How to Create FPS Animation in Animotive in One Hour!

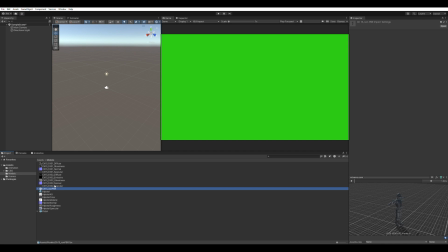[4:06]
So all I'm doing here is I'm going to pull in our Mixamo character and then
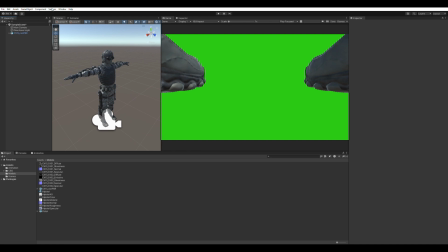[4:11]
you'll not be able to see it on screen but I'm opening the dialogue window for FPS mesh tool and just basically cutting off his arms so that they're the only things that are going to be rendered.
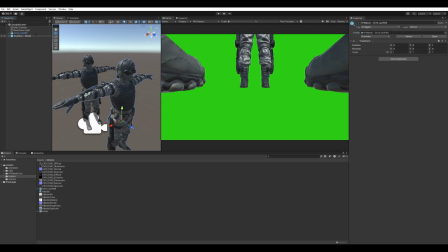[4:22]
It comes with this really nice little editor that lets you see the weights and stuff of the arms and legs and the head and it also comes with invisible
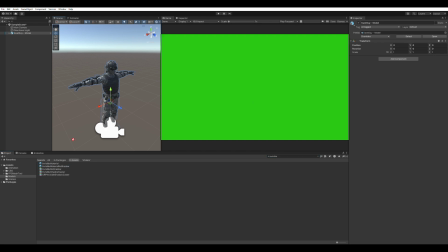[4:32]
materials so you'll see me applying those here now which is really nice basically just means that everything gets occluded from the camera so now we've done that we're just going to duplicate our take from inside
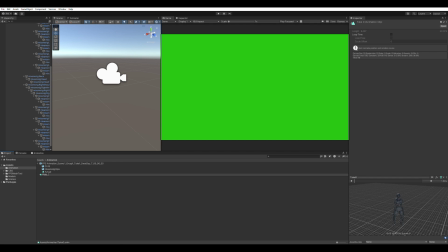[4:48]
the fbx the only reason we're doing that is because whenever you import like an embedded animation like that within unity it's read only so i'm just duplicating it there and renaming it to something that we can understand just to allow us to edit it within unity's animator and
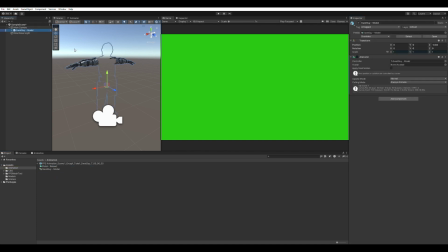[5:06]
i'm just dragging that animation file right onto the character which will create an animator for us which is really handy and then inside the animation window here i'm just checking things out so like i said before we do want to get rid of that root motion on the character so that just means deleting the position and rotation
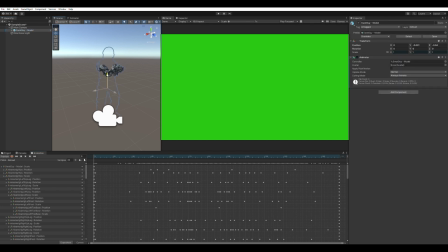[5:24]
adjustments that are already on there and then i'm just repositioning the asset here so that it's in the view of the camera as well. So depending on the style of your game I mean this is obviously completely customizable you might want to have a shorter FOV or a longer FOV,
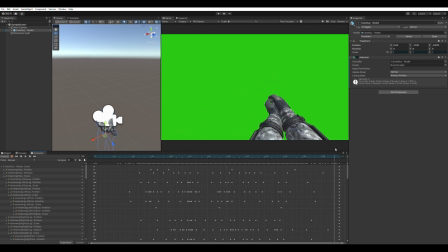[5:42]
you might want to show more of the arms, it's completely up to you. What I am doing here is just skimming through the animation quickly and making sure that it it looks nice from this point of view and also
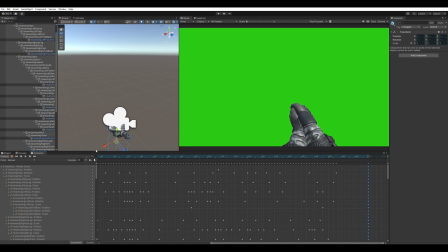[5:55]
I'm just basically copying the first frame of animation and pasting it at the very end of the clip and just tidying up that because then we can
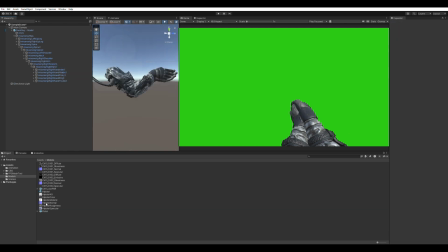[6:04]
loop it a lot nicer than if it was just like a hard cut at the end. So I think we're ready to pull the pistol in so I've just dragged that model as a child of the right hand which will be handy because now whenever the right hand moves the pistol obviously move with it and
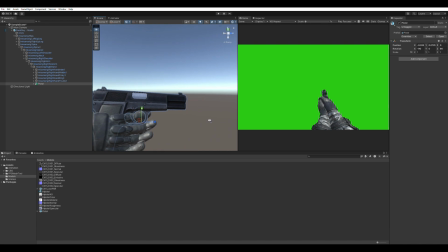[6:22]
again just a bit of a process here of making sure everything is lined
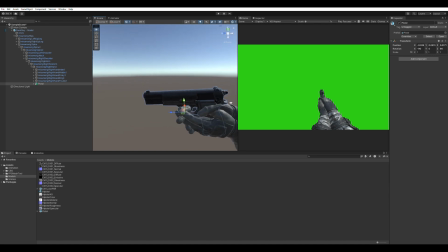[6:27]
up and fitting nicely we are gonna do some finer adjustments on the right hand fingers so this doesn't have to be completely accurate but I think it's nice to just get a good kind of line of sight so
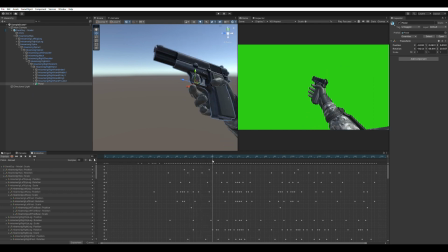[6:44]
that it doesn't look a bit strange whenever you're holding it first portion. So you can see I'm just testing that here. And you can see a bit of the left arm is clipping at the bottom there so I think I do go and adjust the whole mesh here.
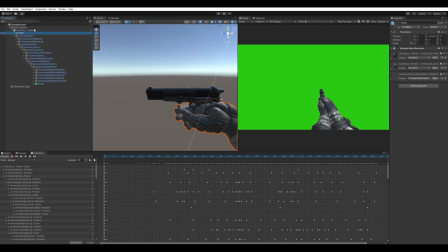[7:01]
Yeah, pull it back a little bit. The pistol is quite centered on so yeah I just moved it to the right a little bit there and just patting through and on and making sure it all looks okay.
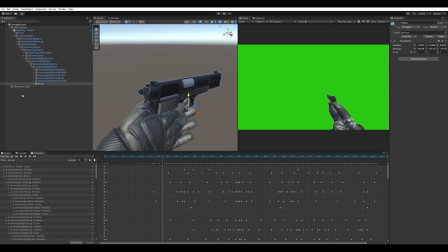[7:15]
Some more finer rotations. I think it helps to kind of move to the middle of the clip whenever more of his hand is showing because
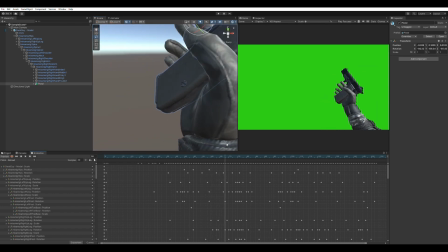[7:23]
it gives you a better idea of how the pistol should be rotated and things like that.
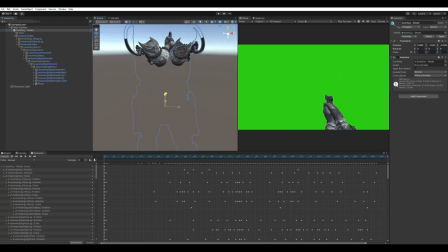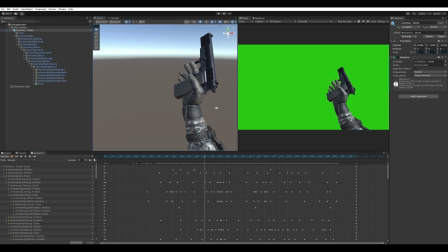[7:33]
I think the key to any sort of like first-person animation is just small adjustments and you'll see that with the fingers here.
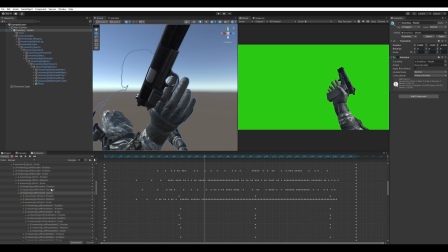[7:41]
I think it's really important to just do small rotations on each bone as opposed to like a massive rotation on the top bone because it just looks a bit more natural that way.